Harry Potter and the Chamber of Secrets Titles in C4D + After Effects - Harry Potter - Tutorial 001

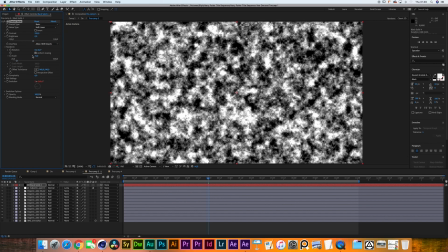[24:29]
I just lowered the scale to be about 70, and then I hit Alt and clicked the evolution over here, and I believe I put like time 200.
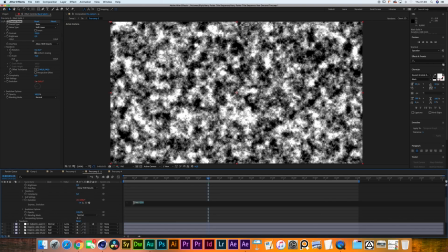[24:38]
No, there you go, time times 250 as an expression. What that does is it cycles through the evolution over here, and this fractal starts moving.
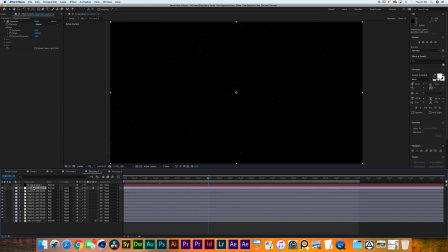[24:47]
And then what I did is I created this adjustment layer over here with a increase of exposure, and I changed the track matte to be Luma matte on the black solid. Now basically what that does is everywhere where the fractal goes and becomes white,
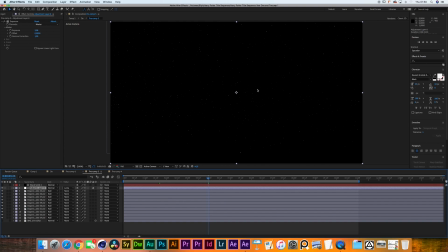[25:04]
we will get a boost of light, basically creating some twinkling stars.
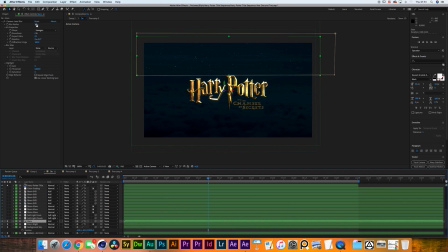[25:09]
Back to here, I've put on a camera lens blur with a radius of 1 and a aspect ratio of, I believe it used to be 0.5, but something changed there. Then I've created this mask that basically chops off every star that wouldn't be onto the sky.
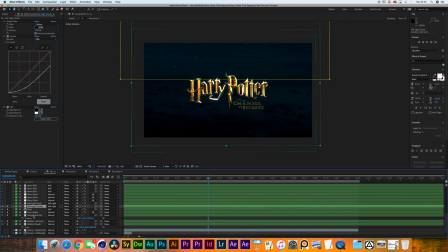[25:26]
Next we have soft light clouds. So basically this is a duplicate of the bottom clouds, and I've given it a tint effect and this curves adjustment where I've drastically lowered the highlights, and I have played around with the midtones and the shadows a bit, and I've put the mode to soft light.
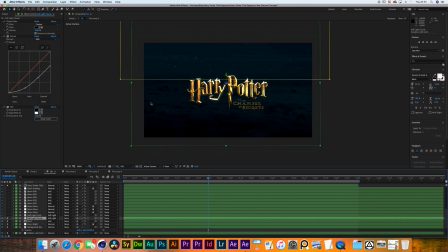[25:45]
I left the opacity at 100. We're basically getting rid of that washed out feeling that we had from the photo filter by still reintroducing some definition in the shadows. I do have a duplicate of that, which I have masked out to be a bit further to the front, almost creating some kind of vignette effect here at the bottom.
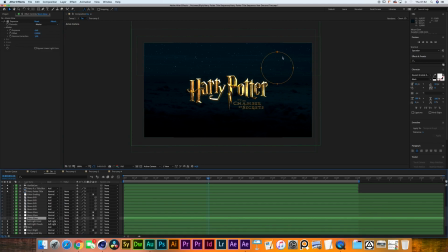[26:04]
The next thing I wanted to do is introduce a moon inside of this sky. It's funny to see how most of these tutorials that I've been doing are basically just a amalgamation of a bunch of different other tutorials that I've been doing before, but I've imported this moon assets.
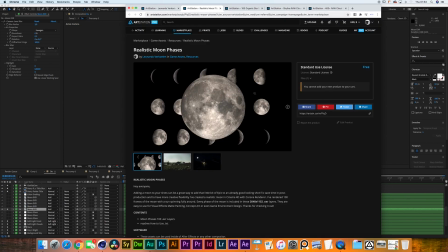[26:20]
You can get those as well, but these are free. There are EXR files of the moon in a bunch of different phases. It's a 360 images. Every single degree of the moon is there.
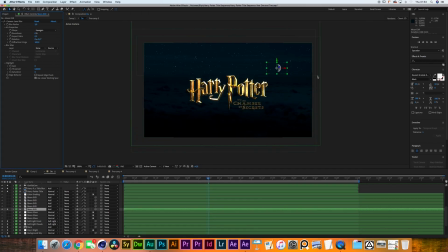[26:33]
Link is in the description. Download them, drag them in, and they're good to go. I put them to add, gave them a camera lens blur of 3, and then I duplicated them, added a Gaussian blur of 20, duplicated them again, gave them a Gaussian blur of 600, duplicated them one more time,
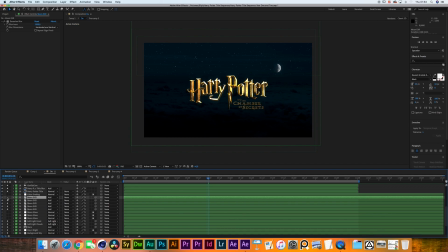[26:51]
Gaussian blur of 1000, and finally a Gaussian blur of 1200, giving this exponential blur radius that we're getting over here. Then I created this adjustment layer with a circular mask with a feather of 400 and an exposure of 4.
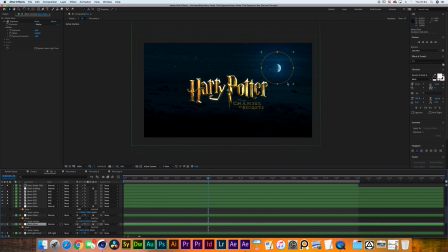[27:09]
And that gives this look over here. As you can see, the feather is even hitting the clouds at the bottom, which is giving this very nice effect. And I duplicated the glow, gave it a feather of 1000, duplicated it one more time, gave it a feather of 1800.
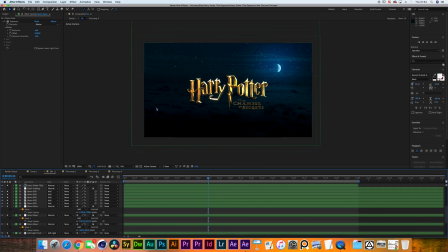[27:27]
And there you go. Now we are getting somewhere. I created this color grading layer that I put in between Harry Potter and all of the background text, lowered the vibrance, and I increased the saturation. I was noticing that what we were getting to right now was an imbalance in our color harmony.
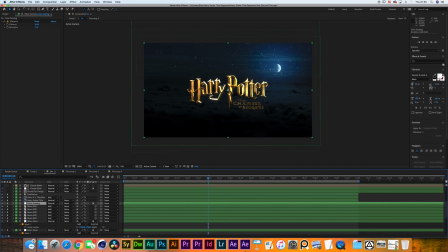[27:47]
So this vibrance made sure that what we initially wanted to do, making sure that the Harry Potter logo pops, still stays as our main priority. The blue from the moon area of the sky is contrasting nicely with the Harry Potter text,
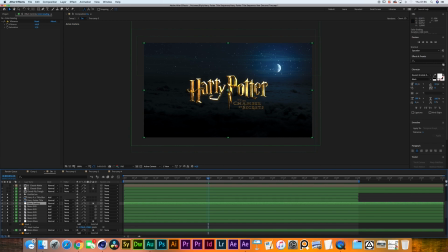[28:02]
and the more grayish area on the other side is making sure that all of our colors do still feel balanced. Cool, now we have a clouds fly through. Pa-pa! I'm gonna enter into that layer and then we'll go back and see what we got over here.
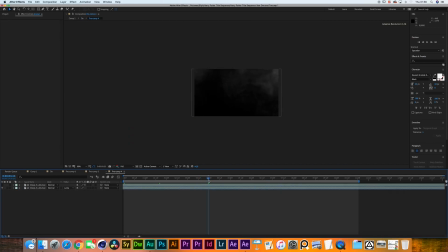[28:16]
How do you do flying through clouds? Technically, you could layer a bunch of stills from clouds and make it work by playing with the opacities, but that's pretty heavy on your viewport.